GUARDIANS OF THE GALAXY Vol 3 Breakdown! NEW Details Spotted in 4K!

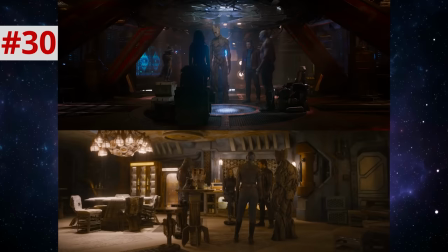And they're standing in the circle.
A bunch of jackasses standing in a circle.
All the standing except Rocket.
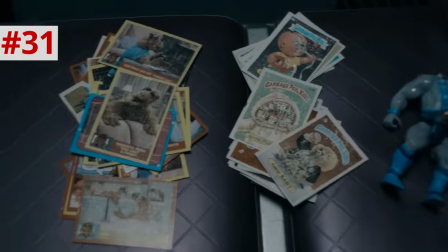So Peter leaves Rocket the Zune with a note written on one of the ALF trading cards that we saw earlier in the movie. He plays Florence and the Machines.
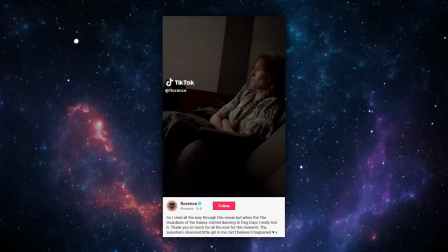The dog days are over. Florence Welch, the band's lead singer, posted a video to TikTok saying she cried throughout the movie, but really lost it when her song came on.
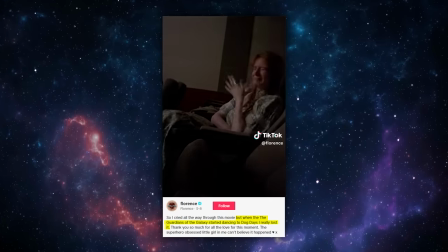Same Florence, same. The song itself is very appropriate for this moment.
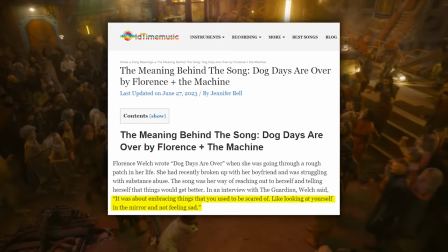Welch has said that it's about embracing things that you used to be scared of, like looking in the mirror and not feeling sad.
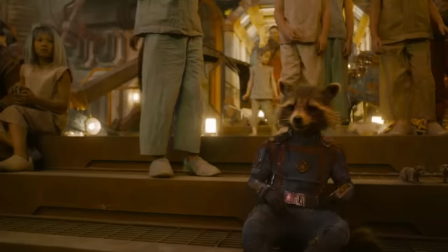This is a perfect summation of what Rocket learns in this movie, to love himself despite his past.
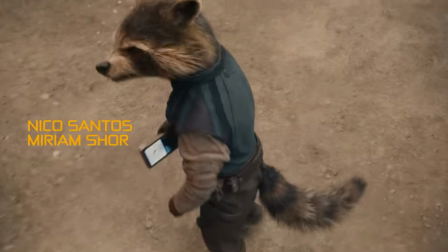It's very fitting that he starts the movie listening to a song with lyrics, I'm a creep, I'm a weirdo, and ends the movie listening to this hopeful, uplifting track.
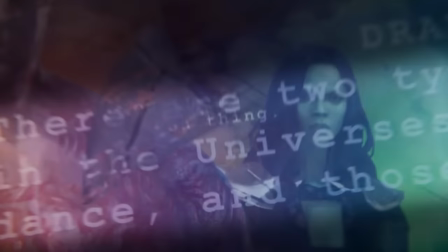One of the quotes in the Marvel logo at the beginning of the film was Drax explaining that he's not a being who dances but here he gives in and
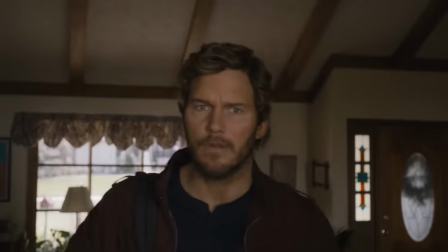gets down i'm so proud of him look how far he's come peter returns to missouri his grandfather played once again by greg henry who
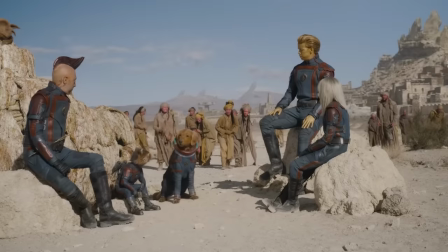played him in the 2014 film and in a cameo in volume 2 now in the mid-credits scene we get the new guardians of galaxy lineup including rocket alpha groot with
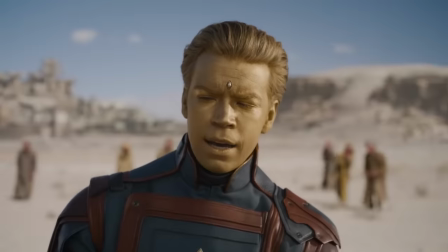a king groot crowned head craglin cosmo blurp adam warlock and phyla vel rocket plays a new team redbones come and get your
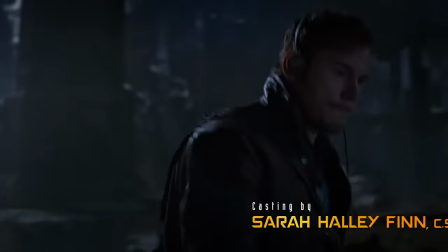love which appeared in the opening scene of the first movie. And then in the post-credits scene, Peter wears a t-shirt for a freaky cereal.
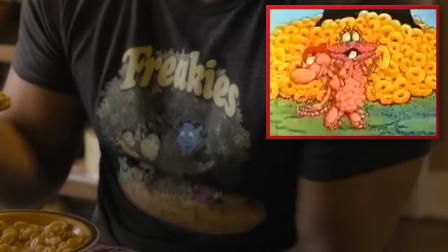This is a breakfast cereal from the 70s with goofy cartoon mascots. It also had a short-lived relaunch in 1986 where the mascots were depicted as aliens.
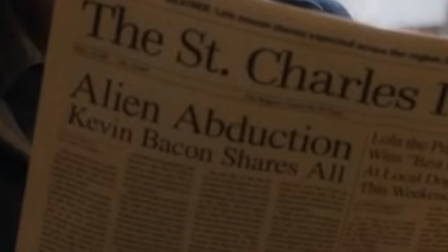Peter's grandfather reads a paper with the headline, Alien Abduction Kevin Bacon Shares All, a reference to the plot of the Guardians Holiday Special.
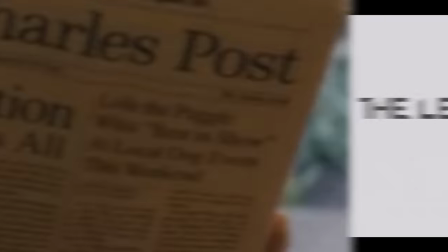There's also a shout out on there to James Gunn's dog Lola. And we end on the text, The Legendary Star-Lord Will Return.
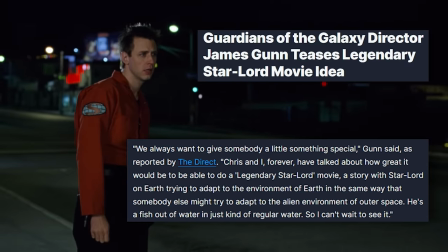James Gunn said at an interview, quote, Chris and I forever have talked about how great it would be to be able to do a legendary Star-Lord movie, a story with Star-Lord on Earth trying to adapt to the environment of Earth in the same way that somebody else might try to adapt
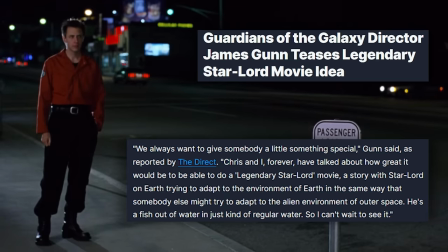to the alien environment of outer space. He's a fish out of water in just kind of regular water, so I can't wait to see it.
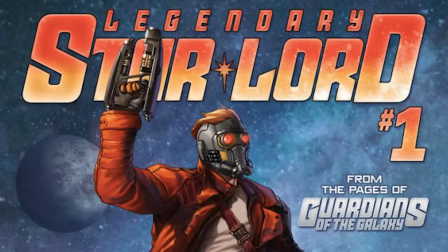Legendary Star-Lord is a 12-issue comic series that deals with Peter Quill leaving the Guardians for a solo adventure.
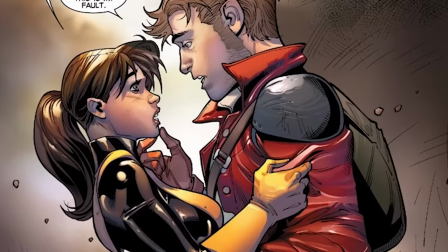The Peter in the comics is a very different backstory than the Peter in the MCU, so we probably wouldn't be seeing a note-for-note adaptation of that series,
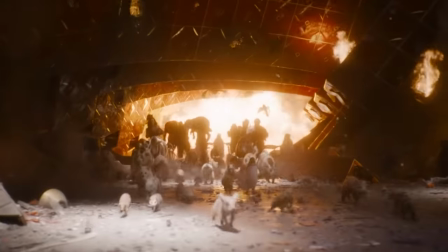but rather another star lord solo adventure and yes again james gunn confirmed on twitter that the high evolutionary did in fact survive and was
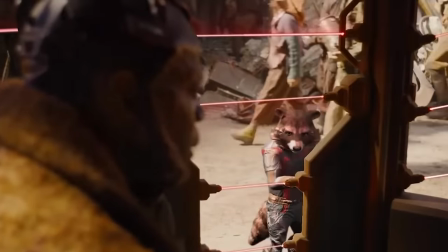locked up in a prison cell on nowhere that we see in a deleted scene james gunn said it would be quote silly and hollow for rocket to refuse to kill him only to have him die on the exploding ship whether we'll see him again is anyone's guess but given marvel's penchant for unexpected
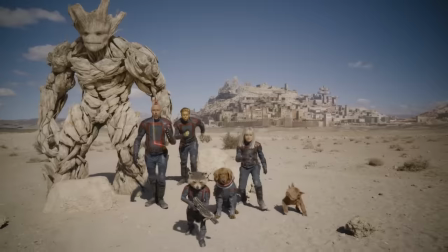returns i'd say we will there's also a good chance we might see the new iteration of the guardians of the future possibly in the wrap-up
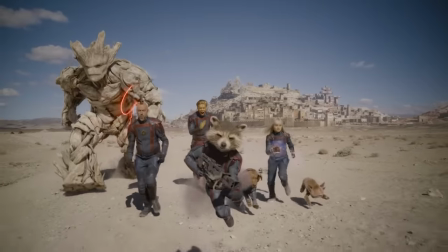of the multiverse saga given how powerful kang is and how hard he'll be to defeat odds are they're gonna need every hand on deck for that and
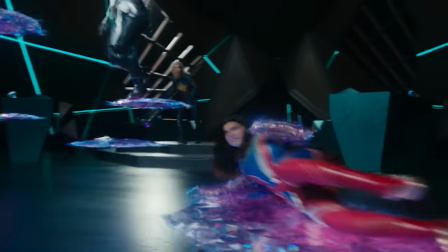who knows we've also seen some clues in the marbles that we might see a new cosmic lineup of heroes called the annihilators and some of these members of the Guardians could be part of that or Peter Quill or mantis we'll see hey thank you so much for watching this re breakdown please support all three channels in the new rock stars network you can follow me on all social media at EA boss follow new rock stars thanks for watching I'll see you next time bye